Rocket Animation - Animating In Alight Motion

Hi! In this video, we're going to create this rocket scene animation by applying different effects in Alight Motion. As you can see here, this rocket is cruising through the sky. There is some smoke animation at the bottom, and there is some jittering and oscillation to make the flight feel more realistic. In addition to this, we have some downwards flowing background animation to complete the scene. You will be surprised how quick and easy it is to put all of this together.
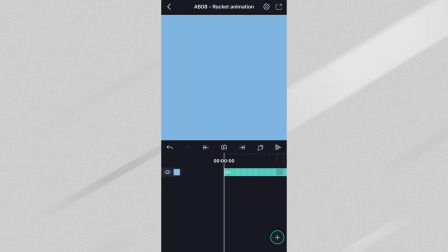Let's get started. Our starting project currently just has a blank background layer in it.
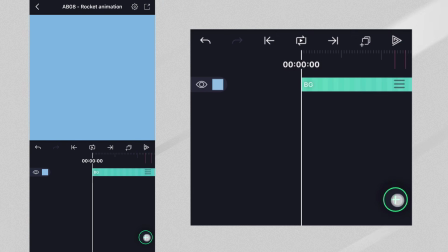Let's add a rocket shape to our project. We can use the one in Alight Motion.
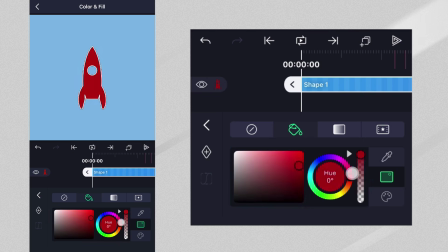Let's go to Color and Fill and change the color. And then let's rename this rocket layer to Rocket.
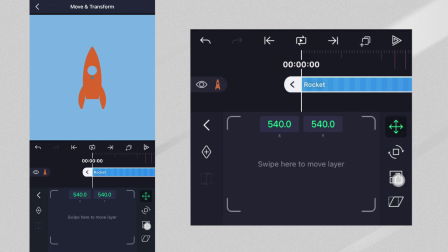Let's then go to Move and Transform and scale down the rocket a little to give us more room around it to work with.
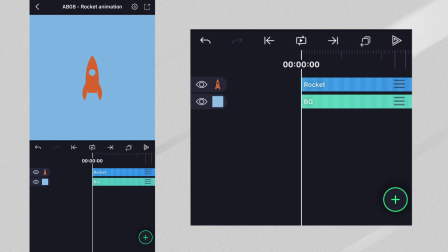Let's also extend the duration of the layer to that of the project. Now, let's add some exhaust to the rocket. Let's start by adding a teardrop shape.
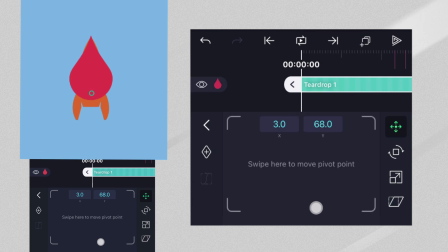Let's move the teardrop's pivot point to the base, and then let's go to Move and Transform and rotate it
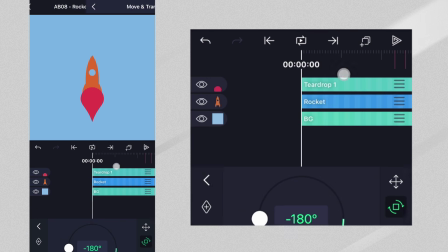180 degrees and position it just underneath the rocket.
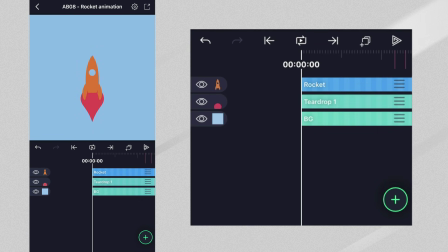Then we can extend the layer to the end of the project.
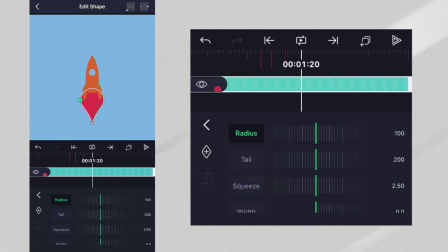Let's tap Edit Shape and slightly adjust the shape of the teardrop to make it look more like exhaust.
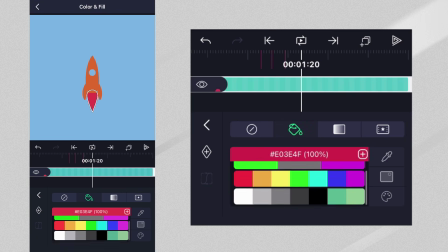Finally, let's change the color to white. Let's animate our exhaust by adding the pulse size effect to the layer.
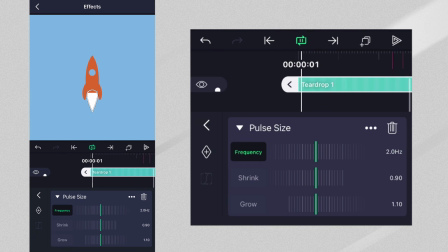Without doing anything else, we can press play and see that the pulse size effect is already animating without any keyframes.
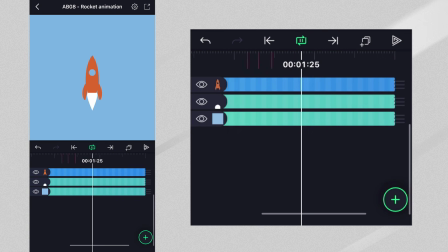Also, because we moved the teardrop's pivot point, we can see the pulsing happening from the base. Exhaust coming from a rocket typically moves very quickly, so let's increase the frequency of the pulse.
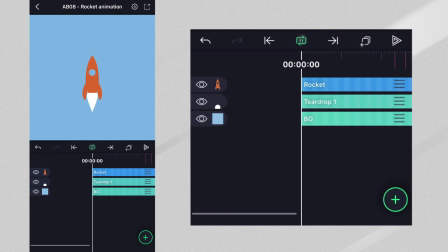If we press play now, we can see that the teardrop now moves more like exhaust. Finally, let's add the Gaussian blur effect from the blur category to make the edges less distinct.
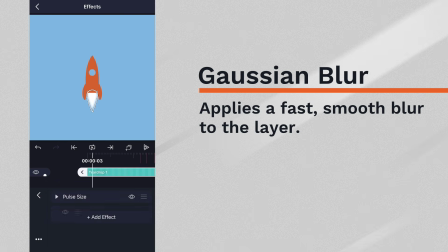The teardrop now looks more like exhaust.
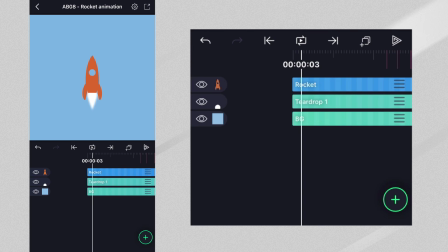The center of the exhaust is usually darker than the edges, so let's duplicate the exhaust layer.
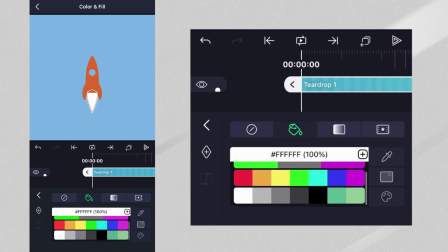Change the color in Color and Fill, and reduce its size in Move and Transform.
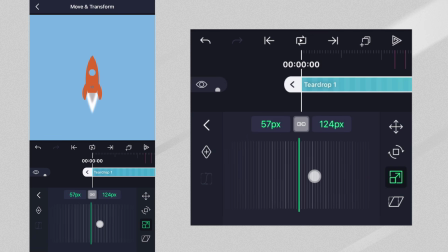We'll reduce the opacity as well.
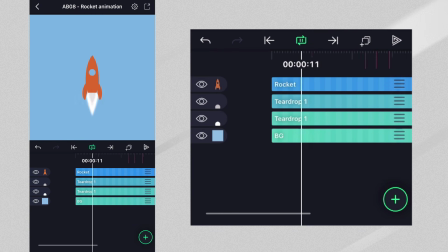If we play our project now, we see we have a rocket that is ready for its journey into space.
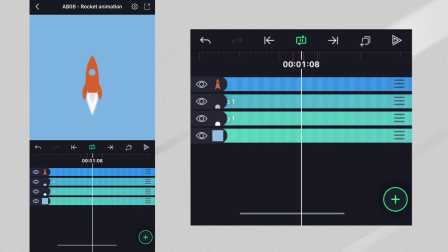Let's take this opportunity to group all of these layers so that we can apply more effects to the rocket as a whole.
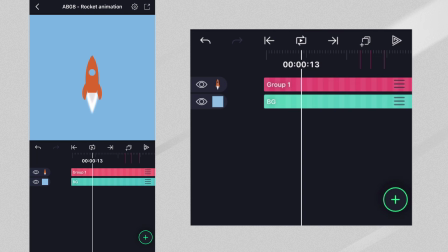Next, let's add some motion to the rocket to make it feel like it's zooming along at high speeds.
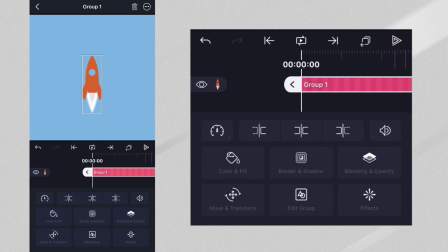First, let's add the oscillate effect to give the rocket some vertical motion. When we add the effect, the oscillation is in the wrong direction. So, let's adjust the angle accordingly.
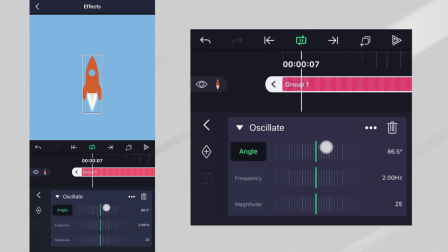If we tap play, we can see vertical oscillation on the rocket.
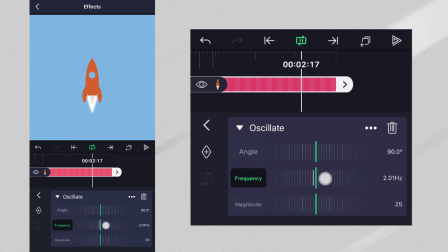We'll increase the frequency a bit to make it move more quickly. This motion is far too smooth, however. So, let's add the random jitter effect, also from the Move Transform category.
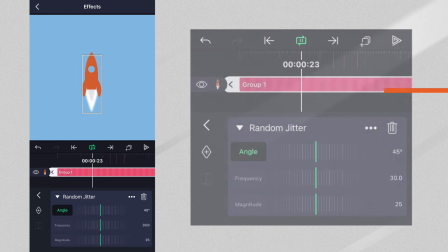The jitter makes it feel like the rocket is fighting to propel itself.
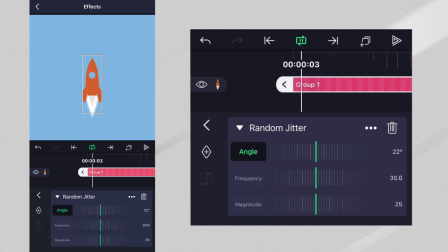We're going to adjust the jitter values a bit, but feel free to adjust it to your liking. In addition to oscillation and jitter, let's also animate the position of the rocket in Move and Transform.
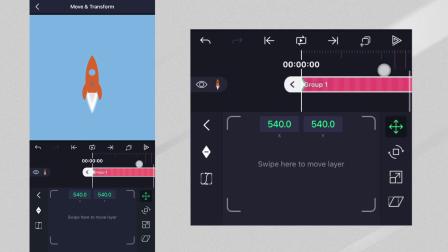Let's add keyframes at the beginning and the end of the layer to set up a loop, and then move the playhead to the center of the layer and move the rocket upward a little by swiping on the control pad.
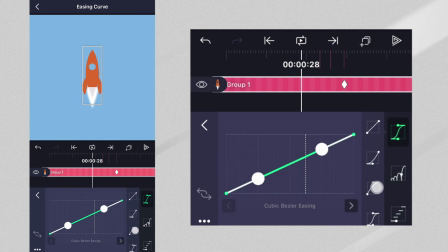Let's finish this off by adding the easing curve preset shown. Our rocket animation is complete.
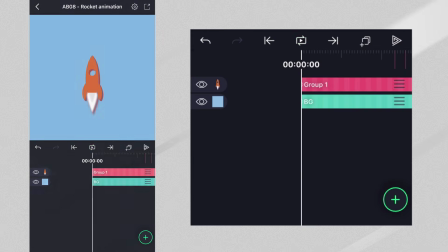From here, you can tweak the style a little. We added the long shadow effect to add some thickness to the rocket. But, like with anything else, you can add anything you'd like. To make the rocket look as if it is continuously moving, we also need some background animation.
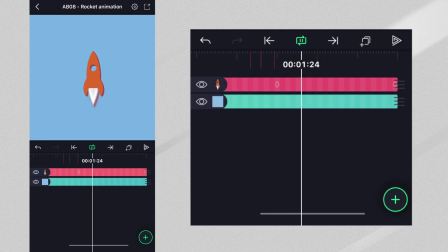Let's create a field of stars streaking downwards.
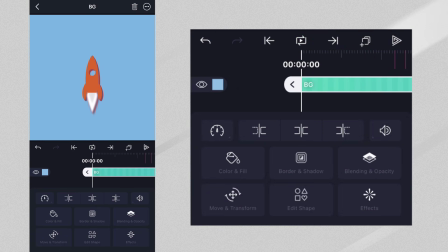Let's tap on the background layer at the bottom here and add the simple star field effect. This will add stars to our layer. Let's add a position keyframe at the beginning of the layer,
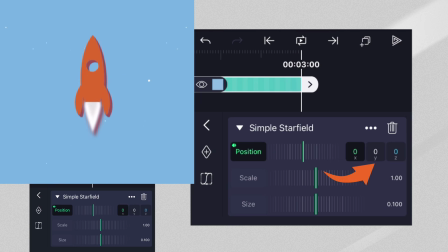and then move to the end of the layer and adjust the y-axis so that the stars will move quickly downwards.
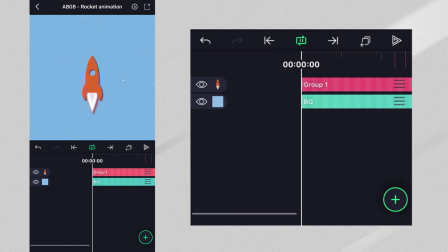If we play the animation, it now looks like the rocket is moving up, but it feels slow.
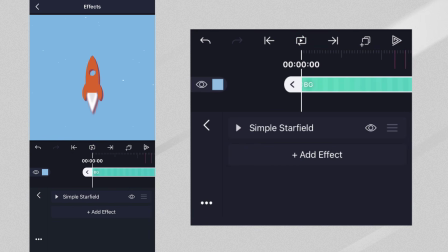Let's add streaks to the stars to make it look as if the rocket is approaching light speed.
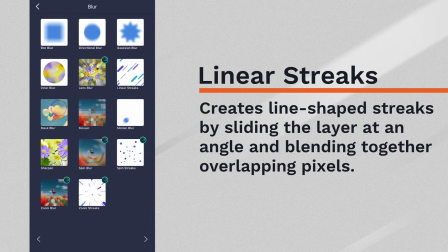Let's add the linear streak effect from the blur category.
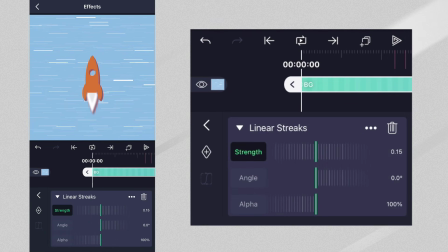All of the stars now have streaks, but we'll need to adjust the angle of the streaks so that they all point downwards.
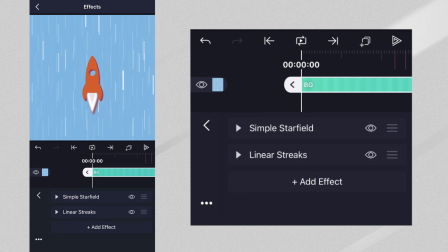Let's tweak the settings in both effects until we get a look we like.
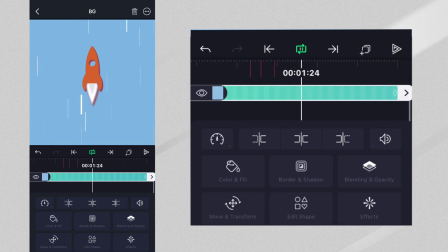If we go back to the beginning and press play, we can see the rocket soaring through space with stars streaking as it flies by.
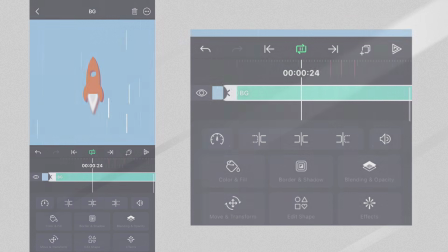How did your animation turn out? Please show us your creations by using the hashtag #AMRocketAnimation.
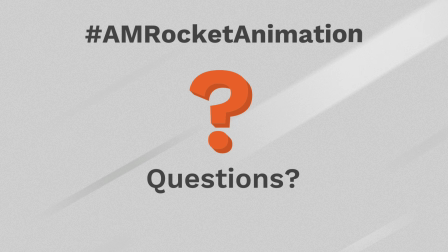If you have any questions, please make sure to ask in the comments. We'll do our best to help in any way we can.